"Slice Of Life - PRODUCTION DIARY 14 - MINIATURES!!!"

And we were doing it until in the end the fishing string snapped.
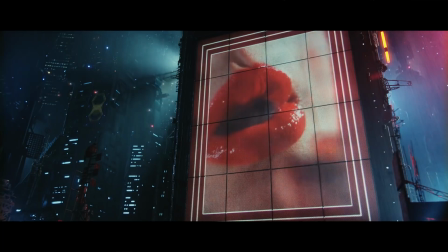4:31 Of course, the most important elements in the city shots are the ads, because they give color and movement to the city. And we designed, I don't know, like probably 50 different ads, I think.
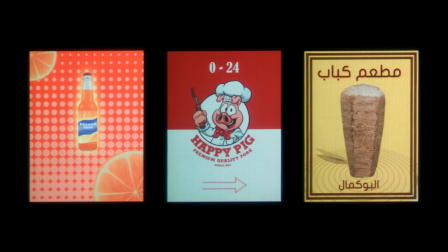4:43 We had ads for banks, for food and drinks, for printing services, cars,
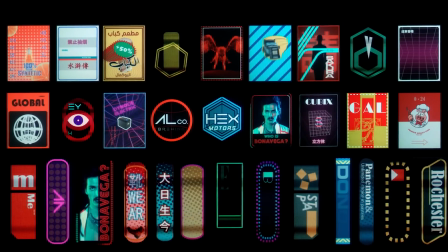4:48 all kinds of different companies, and we made them in different shapes to give it more diversity. And then they were projected on the buildings.
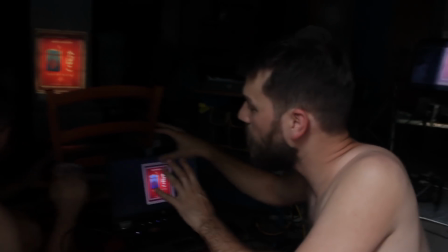4:55 For every shot we do, we have to carefully align the projector and project the ads.
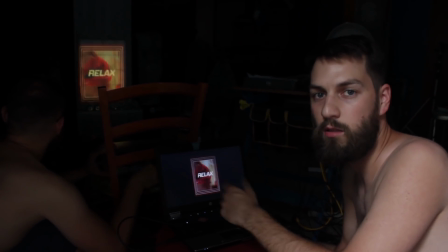5:01 Sometimes we have 1 ad in the shot, but sometimes we have 3 or 4,
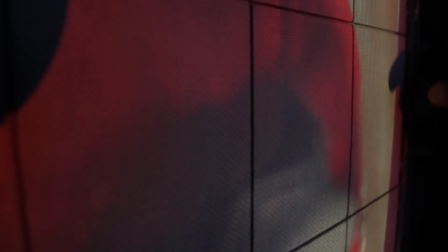5:06 so it's 3 or 4 more passes. When we film it for real, you can see the projection is falling over this texture,
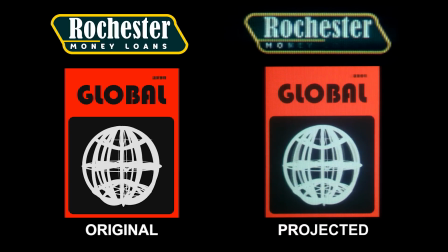5:11 and also we use the shittiest projector we could find, so it has really bad resolution and it gives it this pixelated look. And then one day the time came to film the matte paintings.
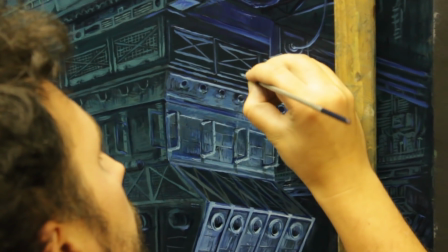5:27 Stepan was painting them for like, I don't know, 2 months, and then we filmed one and it looked like crap.
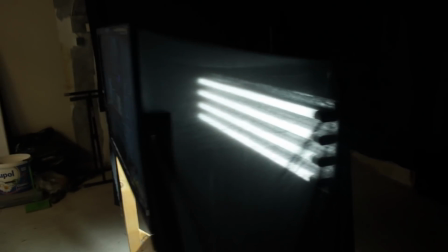5:37 This can't go into the film. So we started thinking like, okay, what can we do to make them better, you know, to make them fit into the whole picture. And we realized that when we film miniatures, we always have volumetric light from the back.
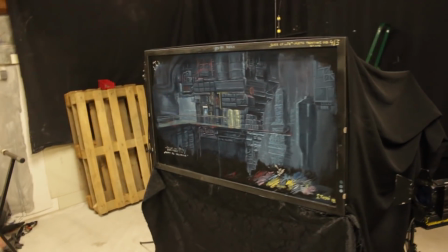5:50 And here, since it's a 2D painting, we can't do that. We can't shine light from the back.
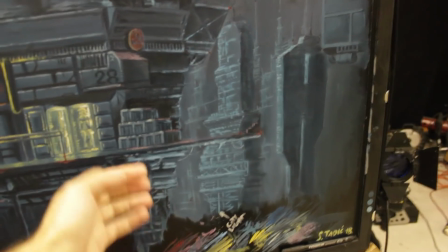5:55 On this matte painting, we want the light, the city light, to come from behind this building and, you know, shine through.
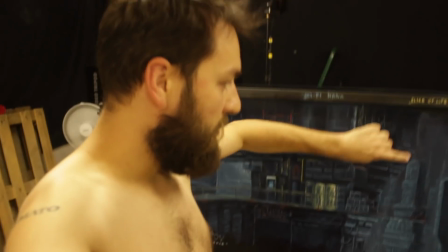6:02 So how do we block the building?
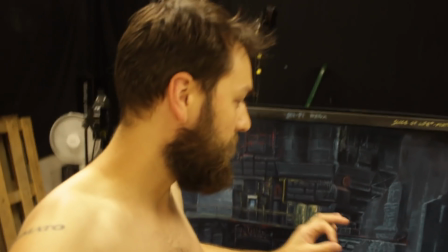6:04 Of course, we can easily do it in After Effects with just a mask, but we decided we're gonna do it the proper way, and we have a very good feeling about this.
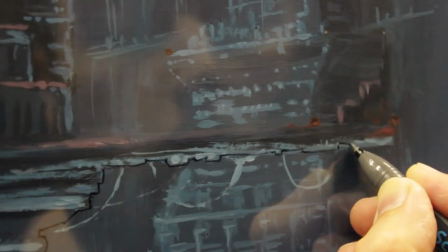6:12 So first we trace the outline of the building, and now we gotta put the outline on the paper,
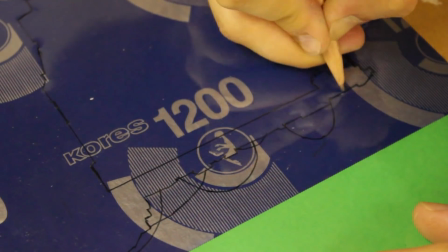6:17 trace it on the paper, and then slowly and carefully cut the paper out.
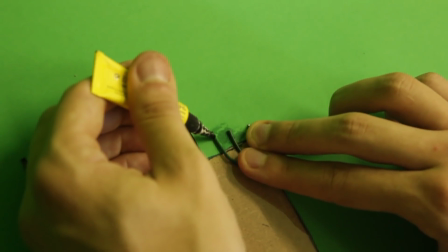6:22 So we even got the idea, why only do it in 2D, why only cut out the paper, if you can just glue random things on it and it will probably give it some more dimension. So yeah, we'll see how it works.
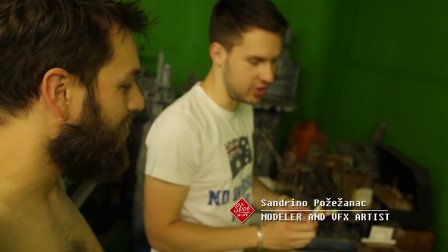6:34 Yeah, also we could have finished last year with the film if we made it in 3D, but you know, practical work.
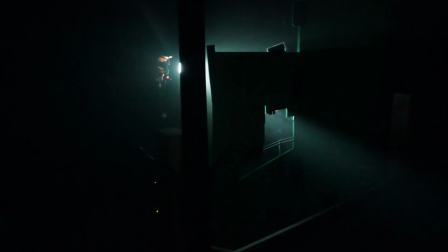6:42 No, not 3D, not 3D. And basically this idea actually worked. And it was just what the matte paintings needed to come alive.
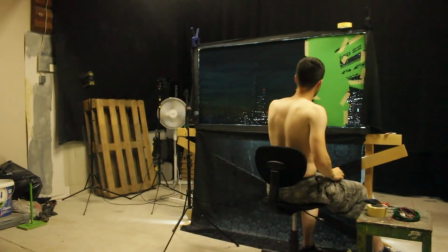6:52 So once we figured it out, we used the same technique on every painting. Again, tracing the outline, cutting the paper,
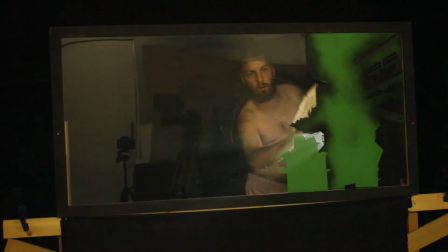7:00 gluing it on transparent glass at the same position where the building was, and shooting some light from the back.
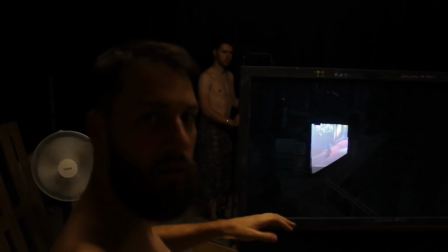7:10 You didn't know, yeah. So now we are doing the most ridiculous thing of all.
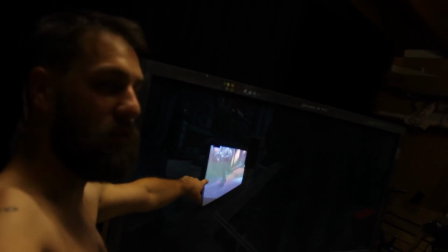7:17 It's projecting the footage into the hole on the matte painting.
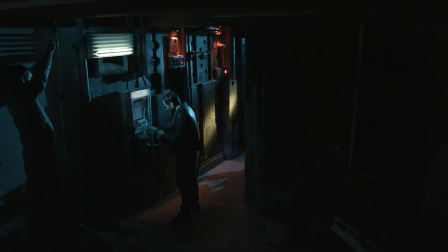7:21 We actually had this pre-recorded footage of the actor that we filmed way back, and it had to be inserted into a painting. And actually, this is the way how it was done in the past. This is very experimental for us.
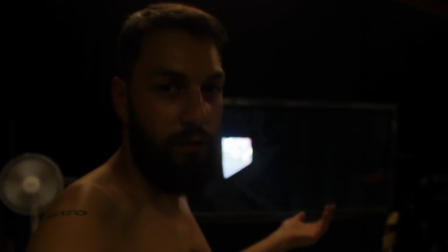7:32 We are not sure if it's gonna work at all, but if it won't work, we're gonna do it digitally, of course, but we just wanted to try the effect to see if it's at least achievable.
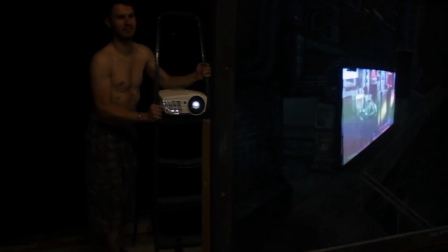7:41 Sandrino is aligning the footage with the hole that we made in the painting.
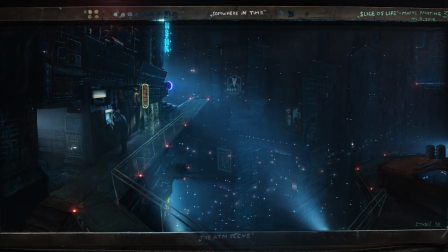7:47 But wouldn't you know, it just worked perfectly. All it needed was a little bit of a contrast, and basically it looked like it's a part of a painting.
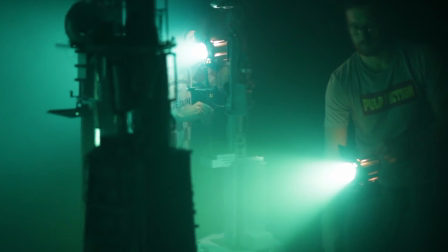7:55 I still can't believe that this actually worked. The thing is, not one shot was similar to the other.
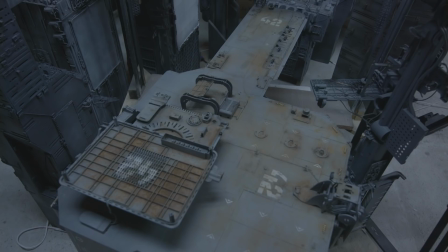8:02 We always tried to find some interesting camera moves in the shots.
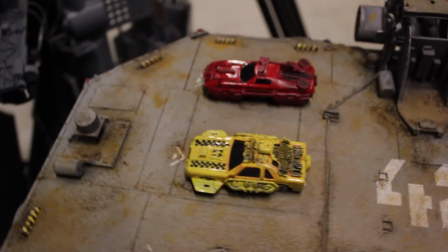8:09 Or we would just decide, oh, wouldn't it be cool to have little parked cars, you know, in the shot?
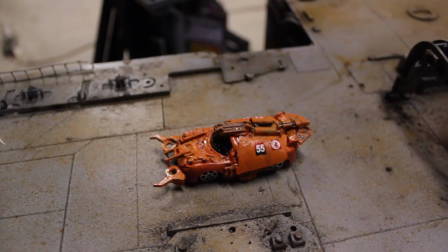8:15 So while Dino and me were setting up the shot, Sandrina would quickly build some stuff that we were missing.
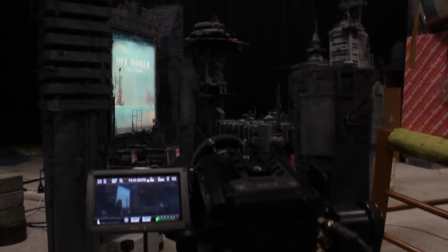8:19 Sometimes the buildings are so densely arranged that we can't get the projector. We can't get the projector between them, so we gotta invent rigs like this.